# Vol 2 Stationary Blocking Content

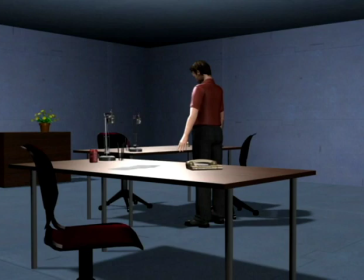(12:29)
But within the scene, we of course have the classic methods to compact time, like doing a montage. As we fade between a series of situations in the same location, we understand the intent and perceive time passing rapidly.
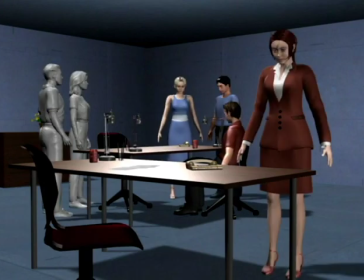(12:43)
And again, cutaways can be used to remove much longer stretches of time. Here the characters are waiting for an important phone call.
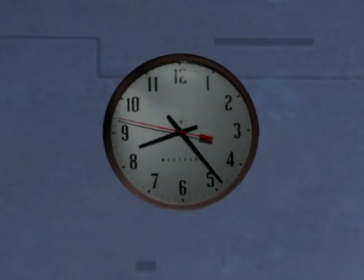(12:51)
We'll cut to a clock, which is maybe a little on the nose.
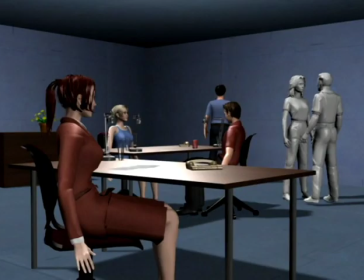(12:56)
But when we cut back, the fact that the characters are arranged differently tells us that time has passed.
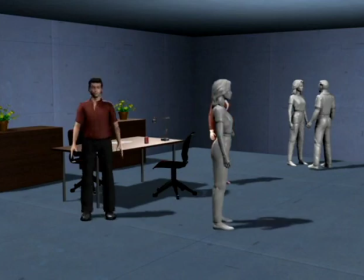(13:03)
Finally, speed changes can very effectively change our perception of time.
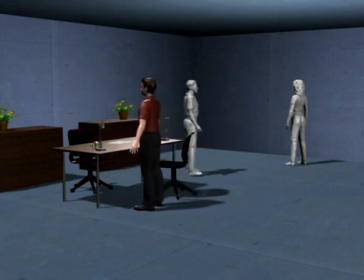(13:07)
Shooting at a lower frame rate, the resulting motion is higher speed, which has very few uses, one of which is to speed up certain moments in action sequences.
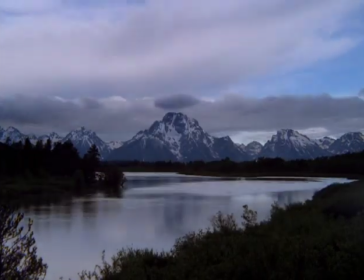(13:16)
But shooting much slower, the result is time-lapse photography, which depicts a substantial passing of time quickly.
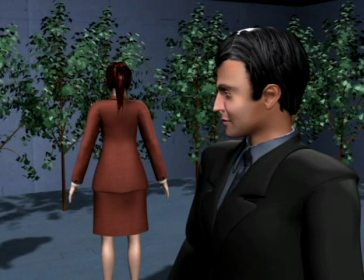(13:24)
Shooting at a higher frame rate, resulting in slow motion, is a powerful way to stretch out a moment that would have happened too fast in real time.
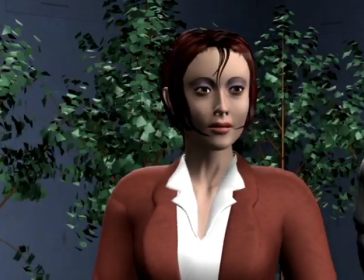(13:32)
Here the woman realizes that her neighbor is the murderer, which is a significant moment, so shooting at normal speed doesn't really convey the gravity.
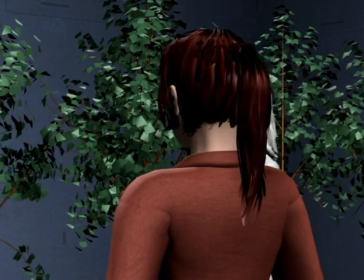(13:41)
Shooting at high speed, we stretch out this crucial moment, which is extremely effective.
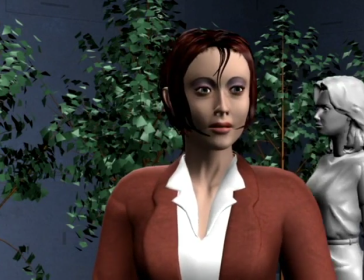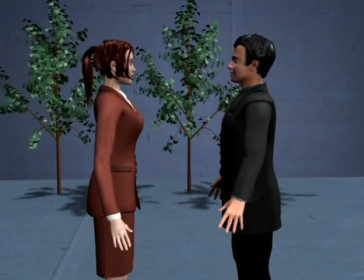(13:55)
As we begin to work with covering moving characters, let's first look at how to get the maximum mileage out of each single camera.
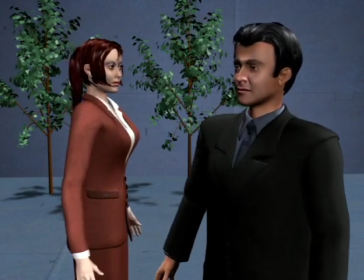(14:02)
The classic Hollywood way to cover scenes was to do very long takes with almost no editing and have the characters arrange themselves in front of the camera in a sort of theater on film. Creating the framing entirely by how we place the characters is the opposite of how most of us have learned to go about staging, but it's really the most essential method.
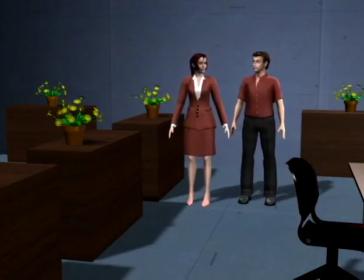(14:20)
So assuming for a moment that we only have one camera and we can't edit, we need to put the entire blocking effort into how we arrange the characters.
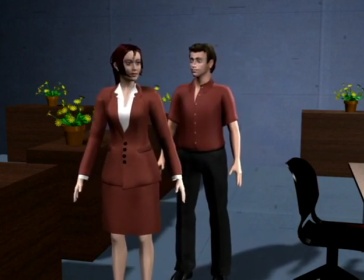(14:27)
Here the characters need to stop, but instead of having them stop randomly, we'll have them end in a deliberate framing.
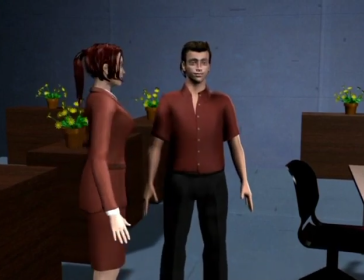(14:35)
As the dialogue continues, we'll have the man walk over here.
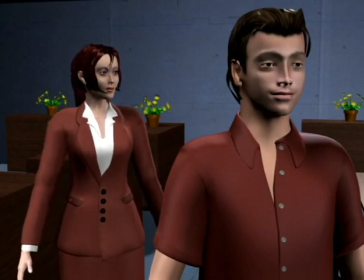(14:42)
We'll then have the woman approach him, creating a symmetrical framing right in front of the camera.
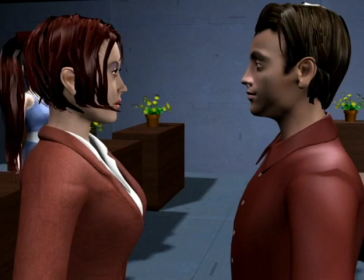(14:51)
As a third character joins them and ends up exactly between them deeper into the frame,
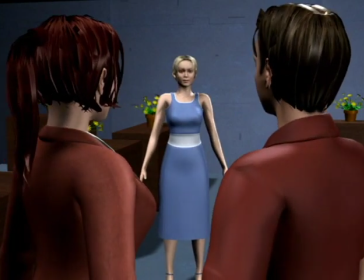(14:56)
we've gotten an enormous amount of mileage out of this single shot. And we seem to always happen upon good framings by chance,
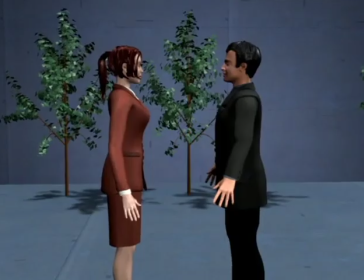(15:02)
which gives a sense of purpose to the blocking. But the great thing about this is the ability to transform the camera from one shot type to another.
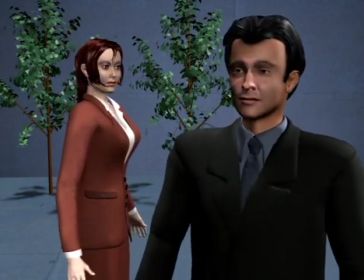(15:11)
Looking again at the first shot, a right-angle master becomes an over-the-shoulder, which is even clearer as he turns.
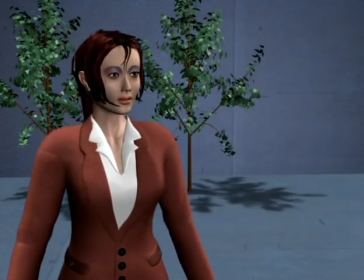(15:19)
He leaves. The woman walks closer, and we're now a close-up single shot.
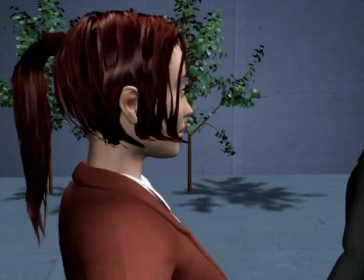(15:27)
He walks back in, and we're now a flipped over the shoulder.
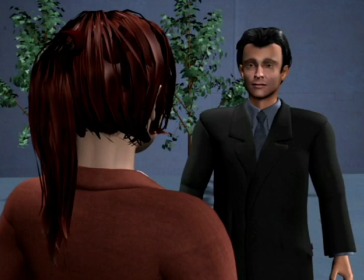(15:31)
Even if we don't intend to do long takes like this, transforming a camera to a different shot type lets us use a camera for more than one thing, which is both economical and elegant.
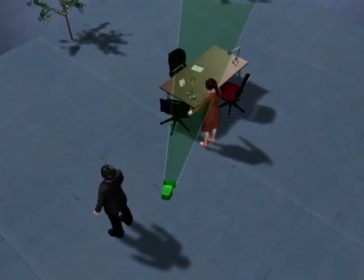(15:42)
So in picking coverage for moving characters, the first thing to look for is ways to have cameras serve double function, and for that let's build a small repertoire of moves that can be used in most scenes.
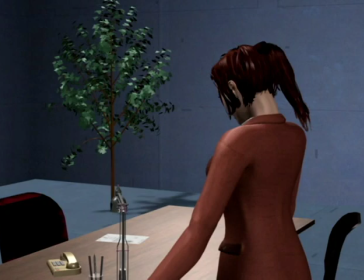(15:53)
The first is a single shot becoming an over the shoulder. Starting in a single shot on the woman, this is her shot for the first half of the scene.
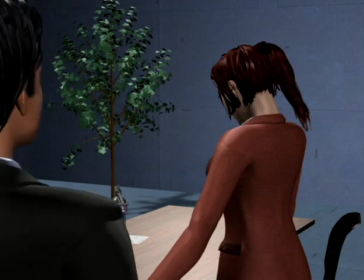(16:00)
But when the man steps in, the shot is now an over the shoulder.
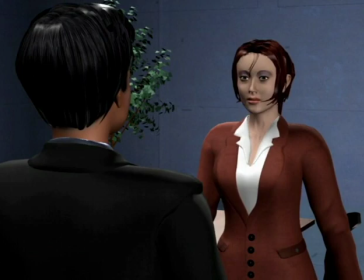(16:05)
The man is really just stepping into an over the shoulder, but since we didn't expect the camera to also function as that, it seems like a lucky coincidence that the framing works.
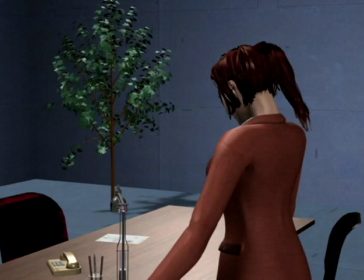(16:14)
It also creates the feeling of having more cameras than we really do. As the man steps in, it's clear that the camera is simply changing shape.
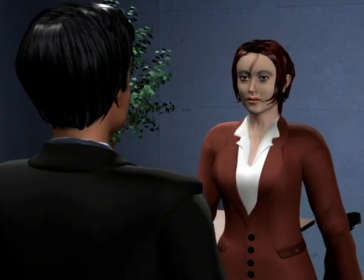(16:23)
But when we edit a scene with 5 such cameras together, they suddenly feel like 10, which theoretically cuts the shooting day in half, but is also easier to deal with.
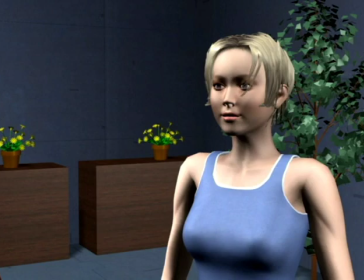(16:33)
The key to doing this is to know where we're going. Here we've been cutting dialogue between 2 single shots.
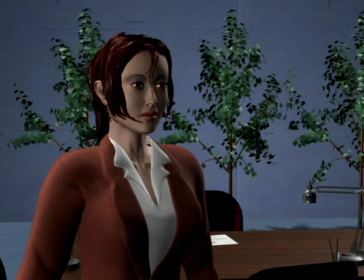(16:39)
As the red woman talks, we cut to the blue woman.
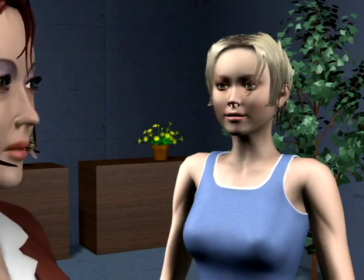(16:43)
As the red woman now steps forwards, we've deliberately framed the blue woman's single shot so it can become an over the shoulder here, and the shot transforms very elegantly.
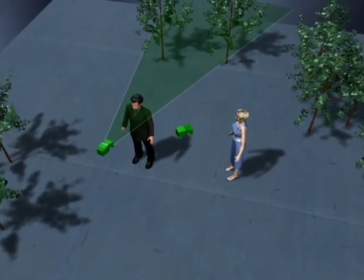(16:53)
Building an over the shoulder with a rear character is just as effective. Here we're in single shots on both the man and the woman.
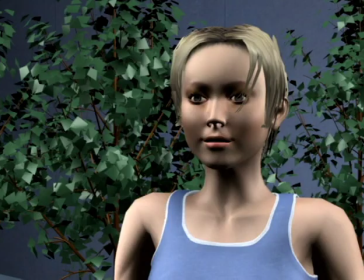(17:00)
Starting on the woman, we cut a bit of dialogue between them.
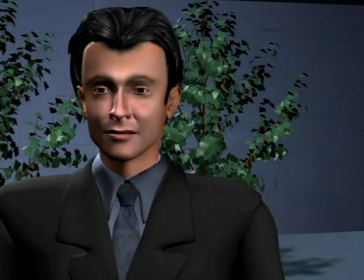(17:05)
So having clearly established that we're seeing 2 single shots, the woman walks over
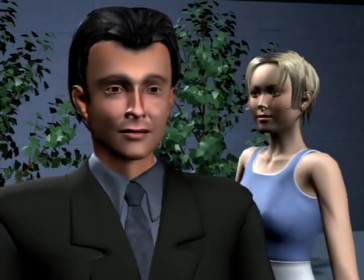(17:12)
into his shot, he turns, and we're now an over the shoulder.
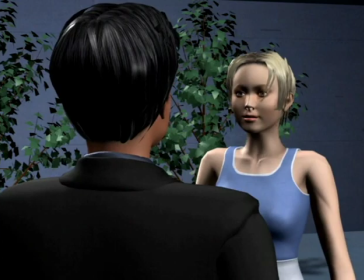(17:16)
And to cover the dialogue, all we have to do is add a matching reverse here.
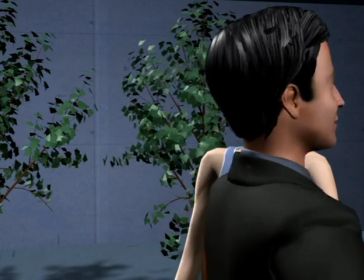(17:23)
Going from an over the shoulder back into a single shot doesn't produce the same transforming feeling because we've already seen the completed frame.
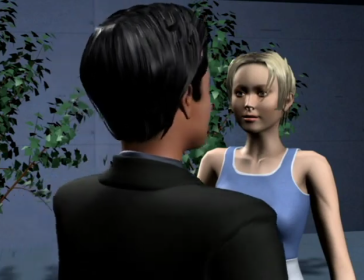(17:30)
But having her morph the shot into a close-up as he leaves,
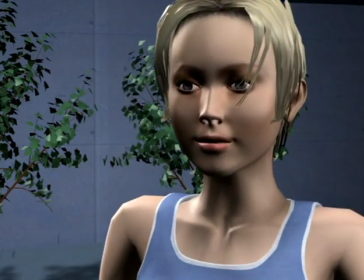(17:33)
we've now gotten 3 distinct shot types out of a single camera, which makes the scene feel a lot more complex than it would have otherwise.
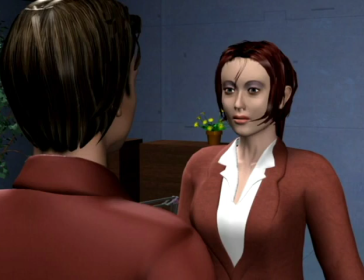(17:41)
Let's quickly go over some other transformations that are useful to have handy. The next one is reusing a camera while replacing a character.
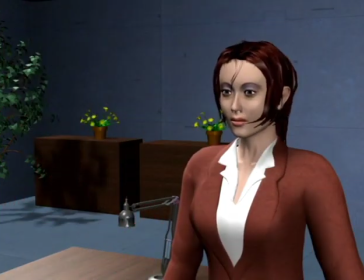(17:49)
Here the man walks out, and we're now a single shot.
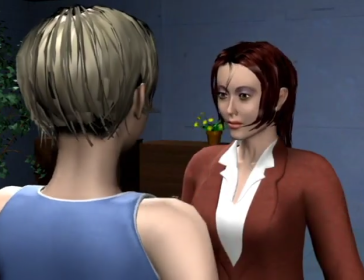(17:53)
After a while, the blue woman walks in where he stood before, transforming the shot back into an over the shoulder.
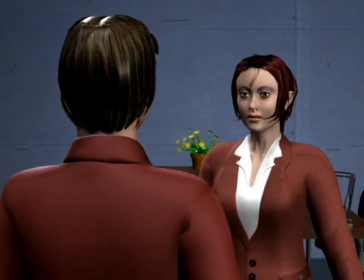(18:00)
Another move is turning an over the shoulder into another over the shoulder. So starting in one, the man walks to the other side of the woman, and we've essentially flipped it.
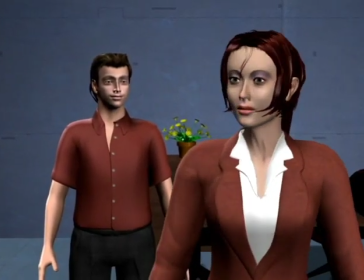(18:11)
Also, a relevant move is having a character isolate herself by moving close to the camera, which we'll cover in more detail later.
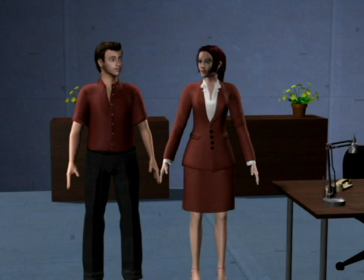(18:19)
Additionally, 2 particular framings are useful to arrive in as a result of movement, an over the shoulder and a right angle master.
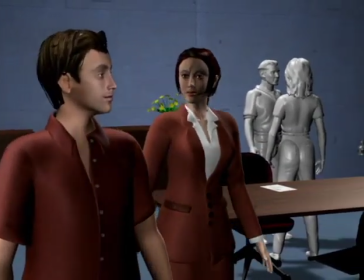(18:26)
Here the characters are walking through an office and will at some point stop for dialogue. So we'll have them stop in an over the shoulder in front of the camera.
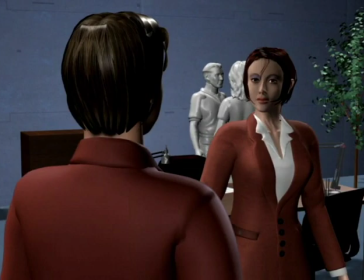(18:34)
We could of course arrive in any framing, but a framing like this is more deliberate and can immediately become an integral part of the blocking if we add a reverse.
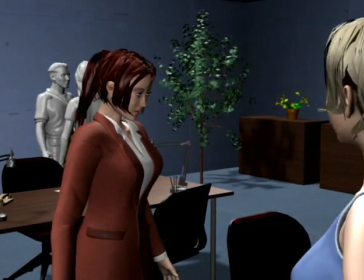(18:44)
After the man walks out, and the blue woman steps in creating an over the shoulder, let's do the same with the right angle master.
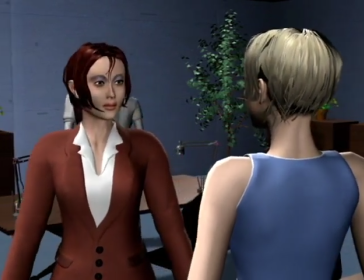(18:52)
As they talk, we'll have them meet in a symmetrical shot here.
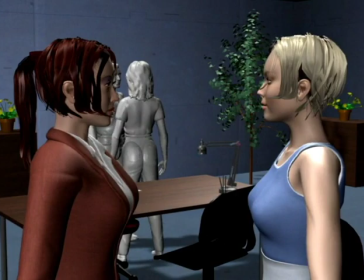(18:56)
Again, we could arrive in any kind of framing, but by arriving in mindful framings, the blocking feels more on track.
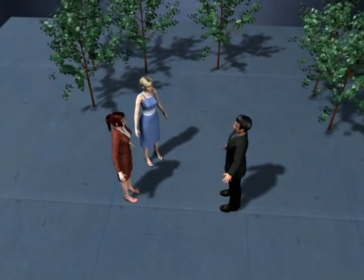(19:04)
As we do this with more characters, the key is to set up shots for when they contain the most characters, and then have the characters gradually build that frame by walking to their marks.
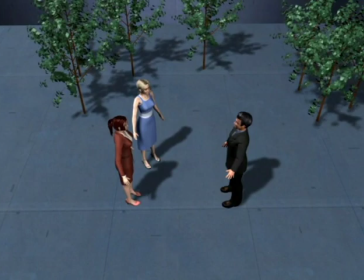(19:13)
Here the man is standing opposite the woman for the first half of the scene, then walks closer for dialogue with the red woman.
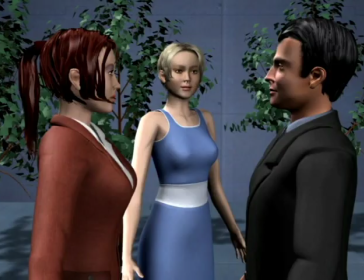(19:20)
So let's set up a 3-shot for the ending first. We'll arrange it as a right angle master with a blue woman in the background.
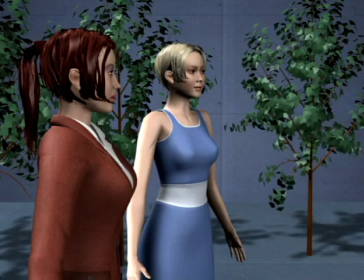(19:28)
If we now move the man back to 1, this will be our shot on the women for the first part of the dialogue.
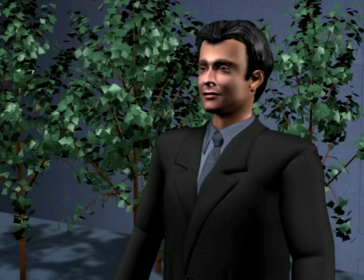(19:34)
And this will be our shot on the man. So cutting back and forth, it seems like normal dialogue.
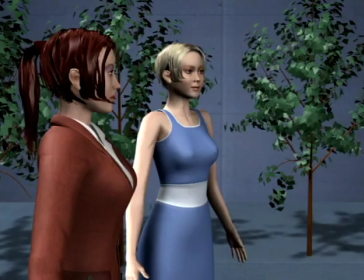(19:41)
But when he walks over, we happen upon an excellent framing here.
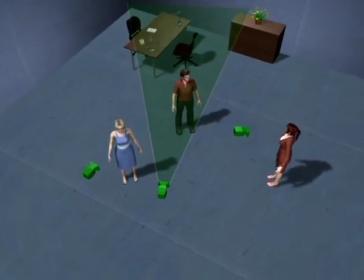(19:49)
This works no matter how complex the framing is. Here we're covering 3 characters in separate shots for the first half of the scene,
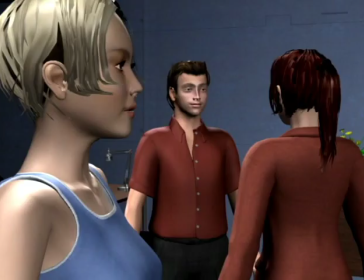(19:55)
but they will ultimately join each other towards the middle. So let's set up a shot for that first and have the characters end in this framing.
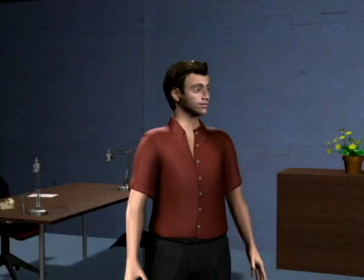(20:03)
With these positions memorized, we'll now use this shot as the red man's single shot long before the ending. For cutting the initial dialogue, we're going back and forth between the red man's shot,
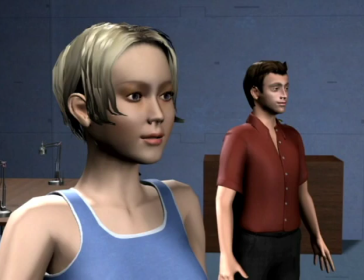(20:14)
the red woman's single shot, and the blue woman's shot, which is overlapping for spatial continuity.
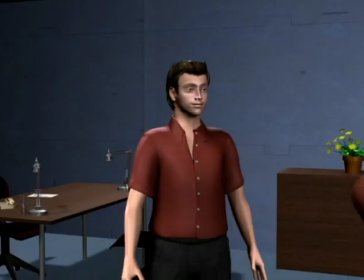(20:22)
As the red woman walks over, she steps into a wide over the shoulder.
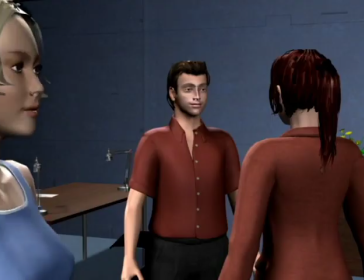(20:28)
As the blue woman walks over, she steps in front of the same shot, which has now visibly changed shape twice.
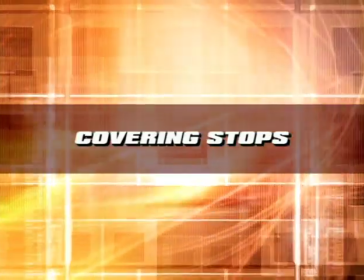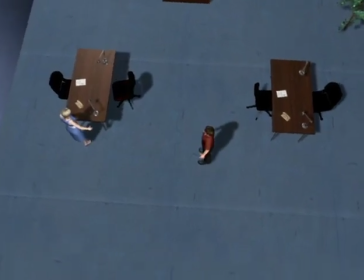(20:40)
Covering character movement is really about covering all the places the characters stop. This is extremely easy to do and adequately covers the vast majority of scenes.